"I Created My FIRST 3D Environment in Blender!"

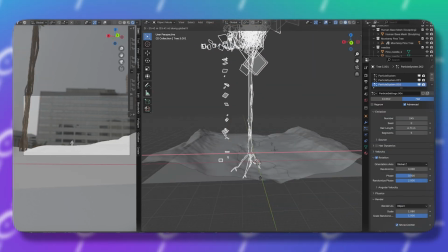248s
I wanted them to have a cinematic feel to them, so I pulled out my camera so I can have a reference and just place different trees all around the map.
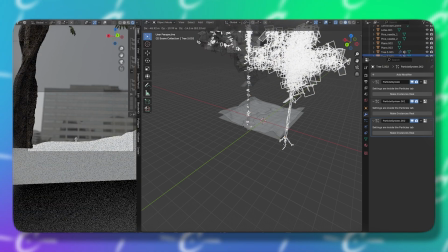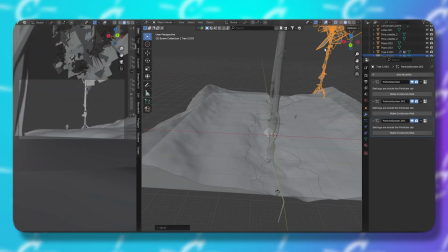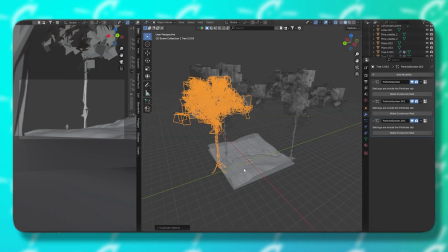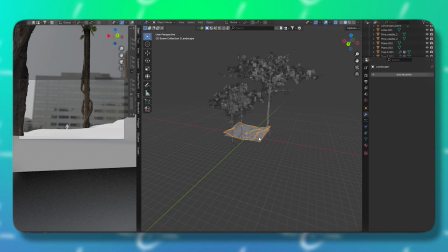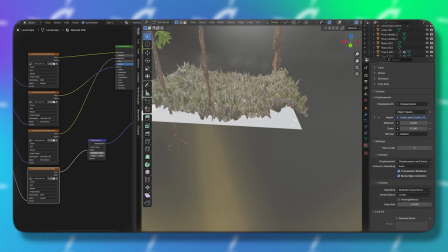293s
Now while figuring out my composition, I wanted to move down to the floor. I grabbed a texture from Polyhaven again just to get a better feel for the terrain that I'm going to be using for my scene.
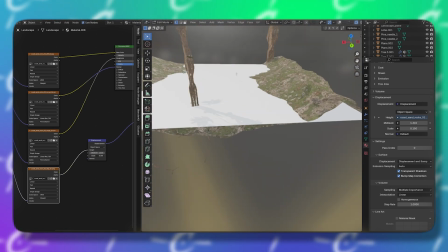302s
Now I'm going to adjust the roughness and bump nodes just so I can get more depth and realism with my floor.
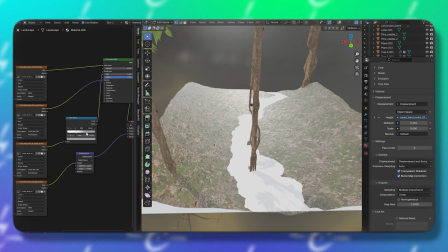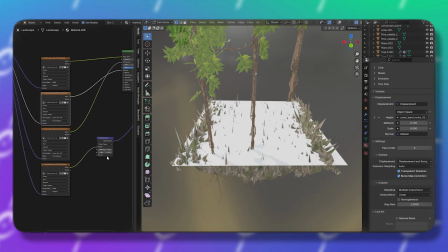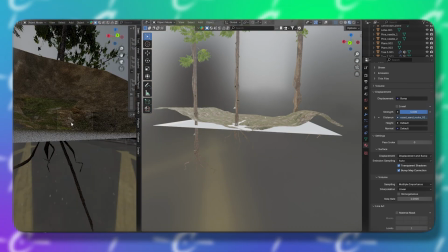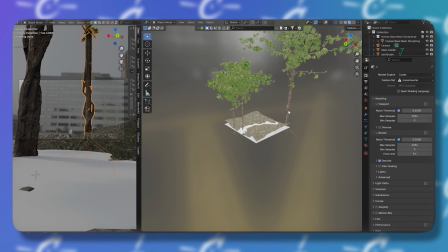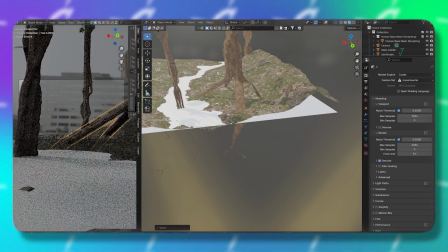340s
Now I'm going to just continue to place more trees around the scene. Like I said earlier, I arranged my trees very strategically.
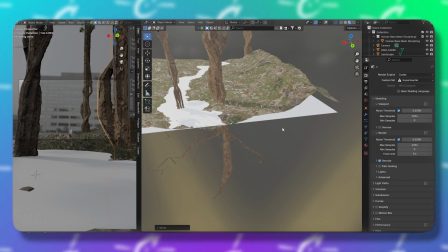346s
I want to add layers to the foreground and background. I kind of want to guide the eyes so they know where to look.
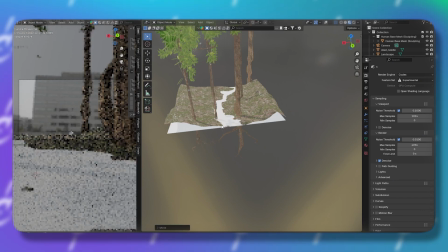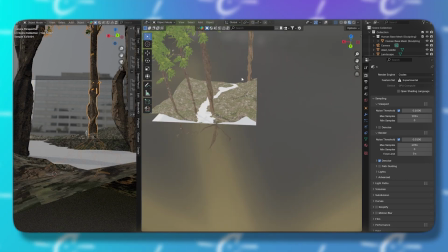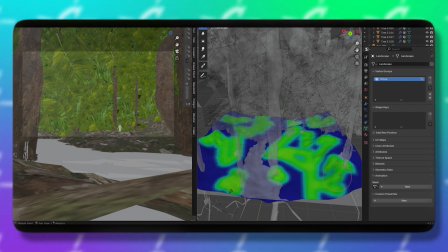365s
Now I'm going to add grass to the ground. Now this step might seem small, but it really matters.
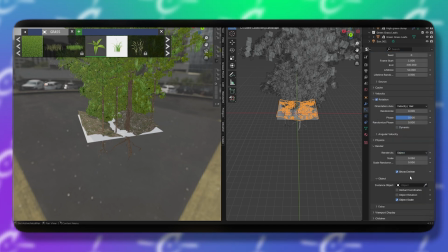370s
Next I'm going to add different variants of grass. This is going to make the scene feel more natural and it's going to be easier to believe.
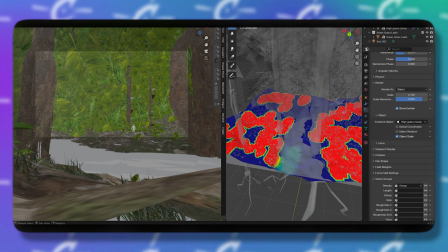377s
Now I'm going to disperse the grass around the scene using the weight paint. I'm going to also tag team that with the particle system so it can spread around realistically.
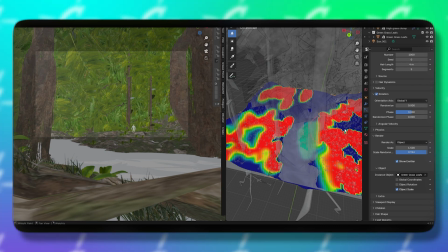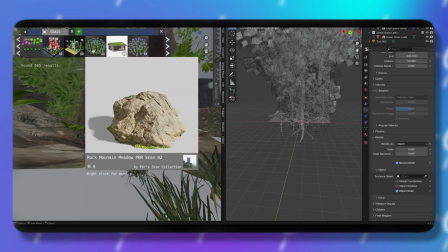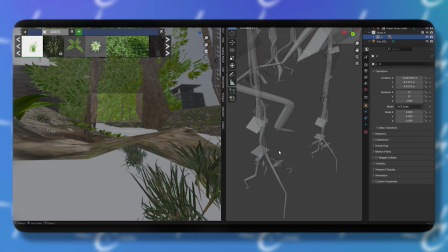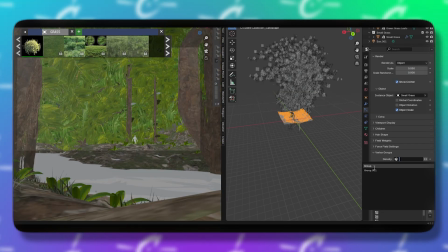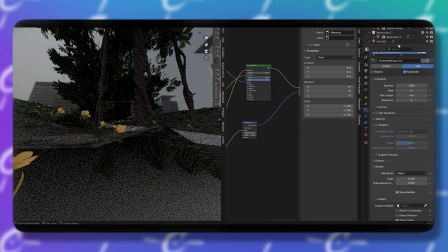422s
Now I'm going to go back to Blender Kit and find me a flower model. After I find the flower model that I want to use, I'm going to add a glowing effect using shader node.
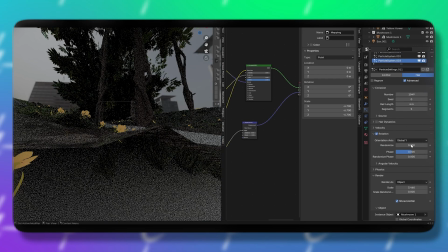429s
I wanted them to feel a little magical, like they're giving off their own light. Then I use weight paint again to scatter them all around the ground.
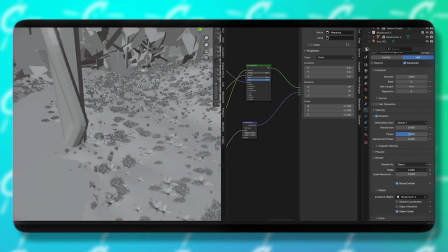436s
Just sprinkle them in with natural clusters so it don't look too perfect.
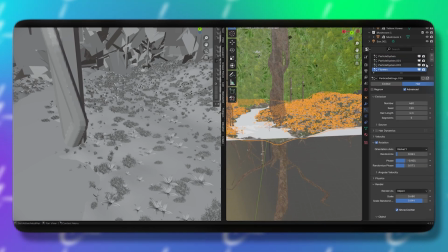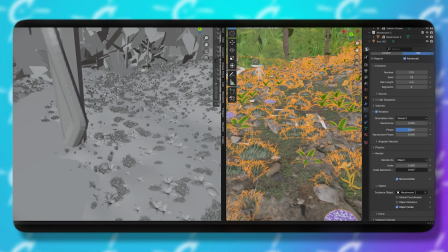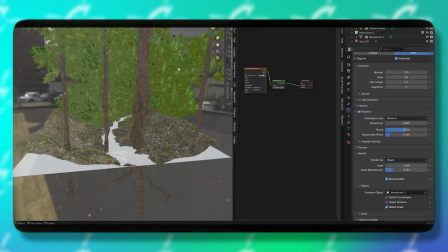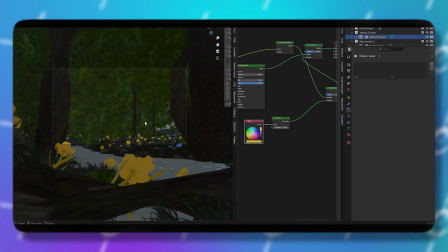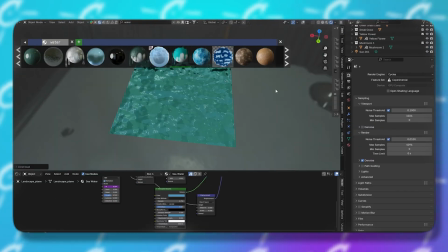471s
Now I'm going to use a texture shader from Blender Kit as well. This made the scene pop even more.
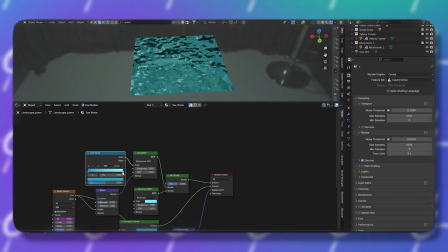476s
It came out the box looking really clean and it added some dimension to the scene. Now here's where things took a turn.
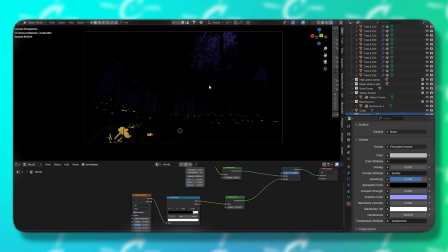483s
I wanted to set the mood, so I flipped the whole vibe by changing the world shader.
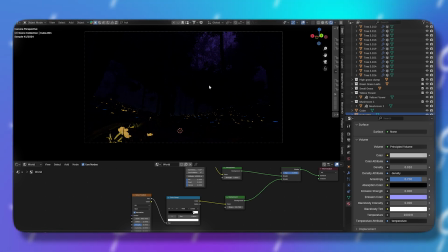487s
I added a dark environment texture and adjusted the node setup to give it that moody nighttime feel, instantly transforming the whole vibe.
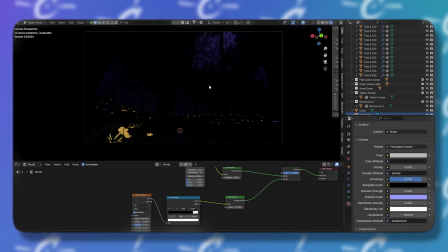493s
Soft glows, soft shadows, contrast. Now we're talking.